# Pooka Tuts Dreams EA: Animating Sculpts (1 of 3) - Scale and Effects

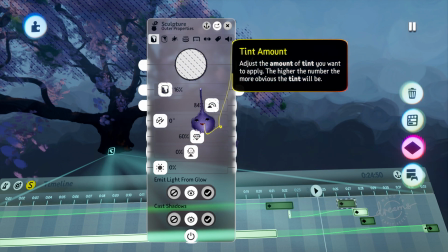8:13 So one thing it's doing is tinting slightly white, so the flowers turn from a brighter pink to a paler pink,
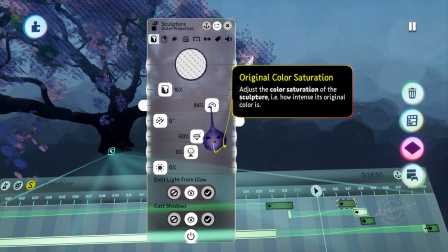8:20 and decreasing the original color saturation at the same time.
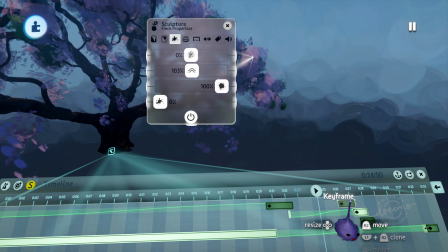8:28 The next thing that's changing is here in the Fleck properties. You can see the ruffle and impasto have been turned,
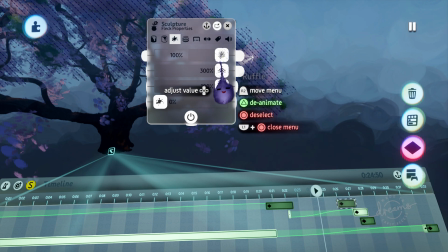8:37 are being turned all the way up to the top, and that's happening during this transition.
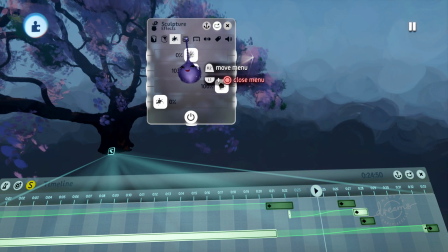8:46 And then finally,
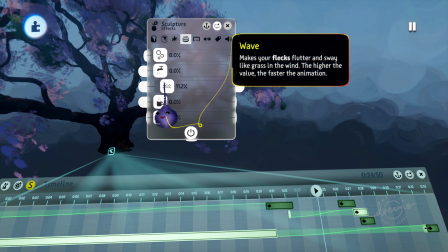8:48 in the effects properties, there was already a wave effect on there to give them the effect of blowing in the breeze, but in this transition,
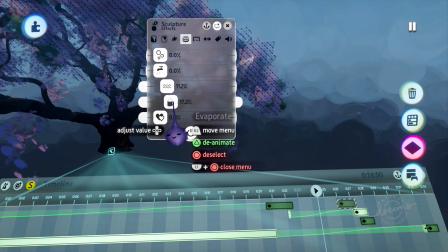8:58 I also have the evaporate effect coming on.
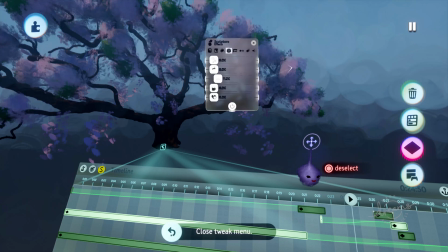9:03 So since I've deleted some things and changed some settings from the original, I'm just going to back up a whole bunch here until I get back to the beginning.
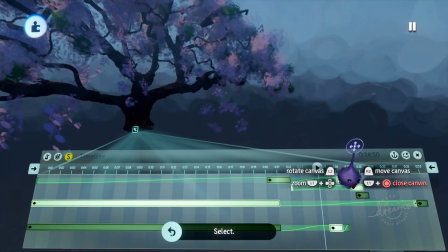9:15 And now, let's see.
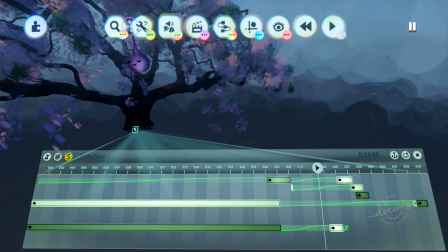9:19 I think everything is reset here back to where we started.
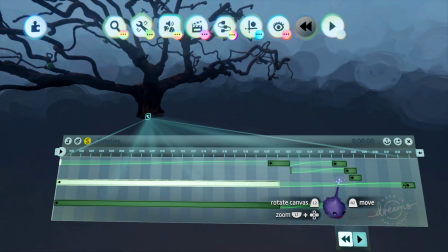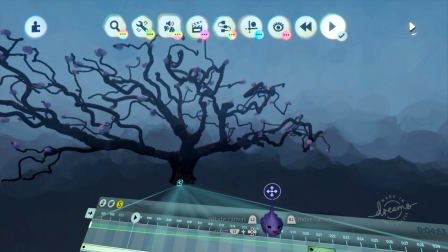9:29 And so the final component is the green leaves growing in.
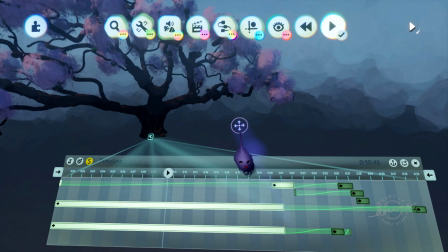9:35 And and I should mention also this bottom keyframe,
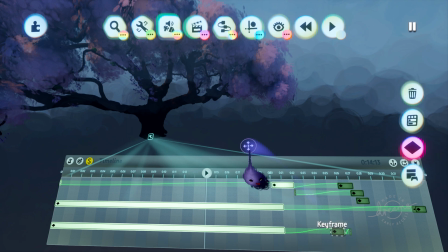9:42 this relates to the falling flower petals.
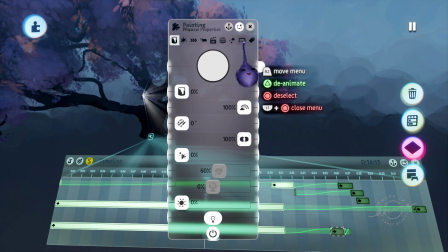9:48 They are made invisible to start with. Oops. And it's not the same as a sculpture where you have an invisibility or a visible setting.
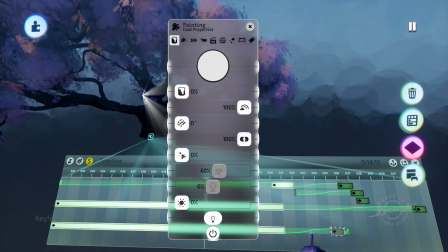9:59 It's actually just the opacity. So on the first keyframe here, their opacity has been turned all the way down to zero, and then they come up to full opacity, so they're fully visible, and then they turn back down to zero again on the last one.
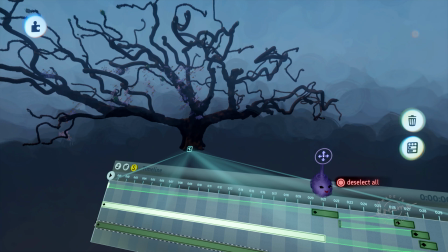10:18 Oops.
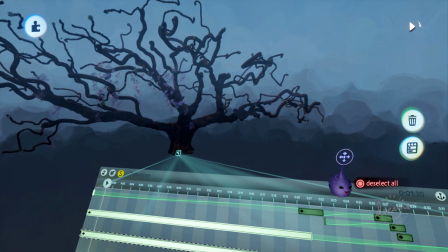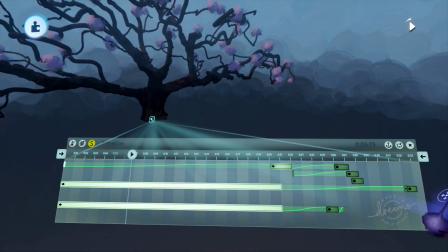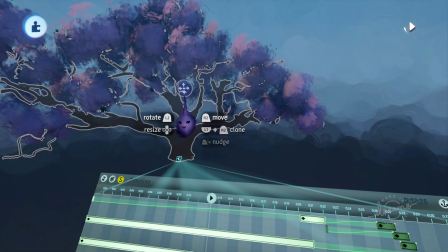10:29 So the last component here is the green leaves growing in.
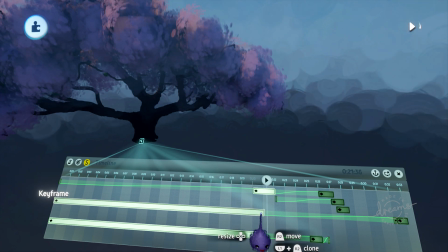10:37 This long middle keyframe is actually just keeping those leaves, those green leaves, at a smaller size so that they just aren't really seen.
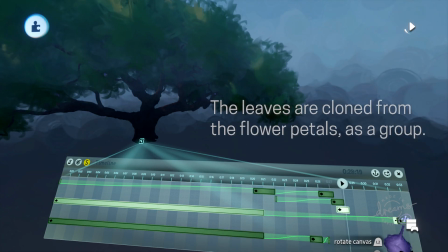10:46 And then here they gradually grow in and get to up to a
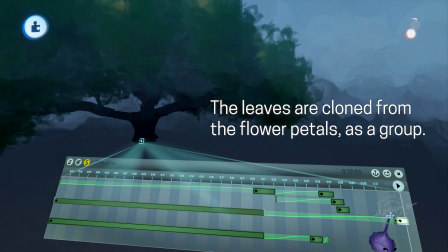10:51 slightly larger scale than the original flower petals were.
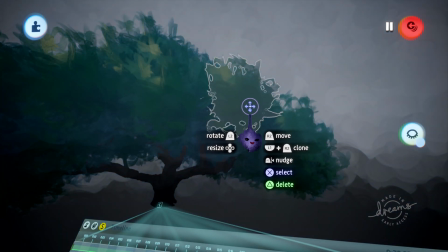10:55 They have some different effects on them than the flower petals did, which is that they are shinier,
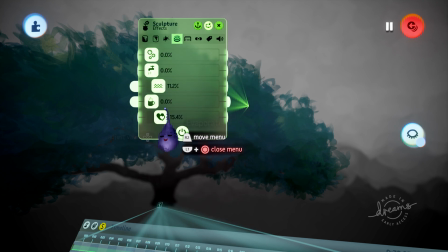11:01 they're a different fleck type, and they also have a little bit more animation. They have the throb animation, so they appear to blow in the breeze a little bit more.
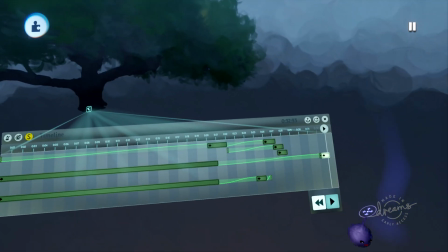11:10 So that is the basics of how this type of animation is done, and I'm gonna go over one small troubleshooting thing,
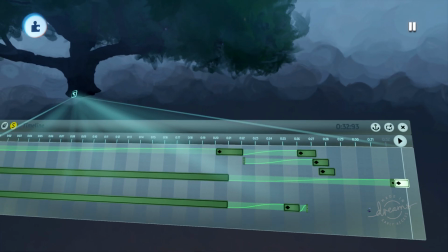11:17 which, again, this is early access, so the game isn't entirely finished, and this is a little bit of a
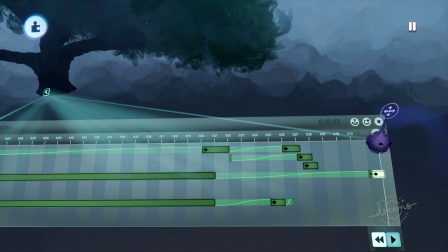11:24 sort of a bug in the game that has been reported and is being worked on.
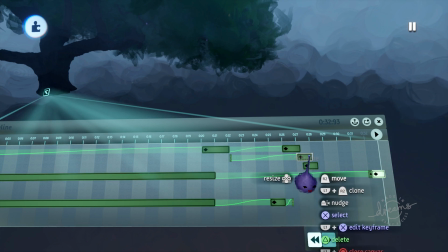11:30 But there's an option with keyframes, which is to keep changes.
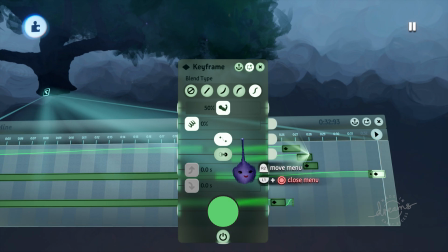11:35 And sometimes you want to do that if, for instance,
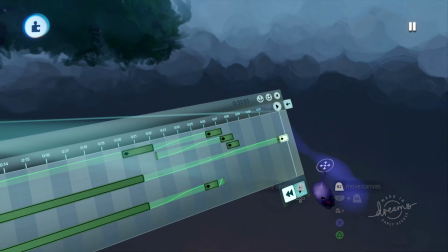11:39 I had these leaves come in and then I had them get a little bit extra bigger and I wanted to keep that change.
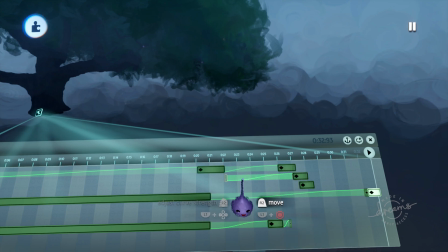11:49 It can be a problem when you have these long, slow transitions.
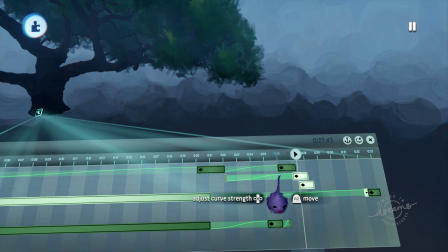11:52 If your keyframe is set to keep changes, it will make the transition happen faster than you want it to.
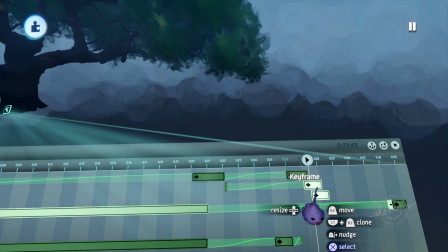12:00 So in this case right here, these two keyframes are copies of each other. They're the same keyframe. The only difference is that this one is attached to the transition, and I wanted to keep the changes, but because it was making the transition happen too quickly,
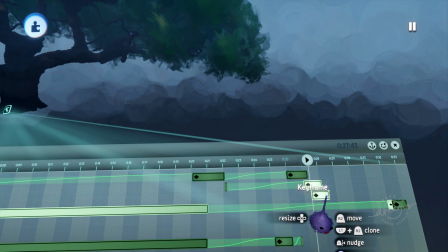12:18 I just have a duplicate of it that's ever so slightly offset.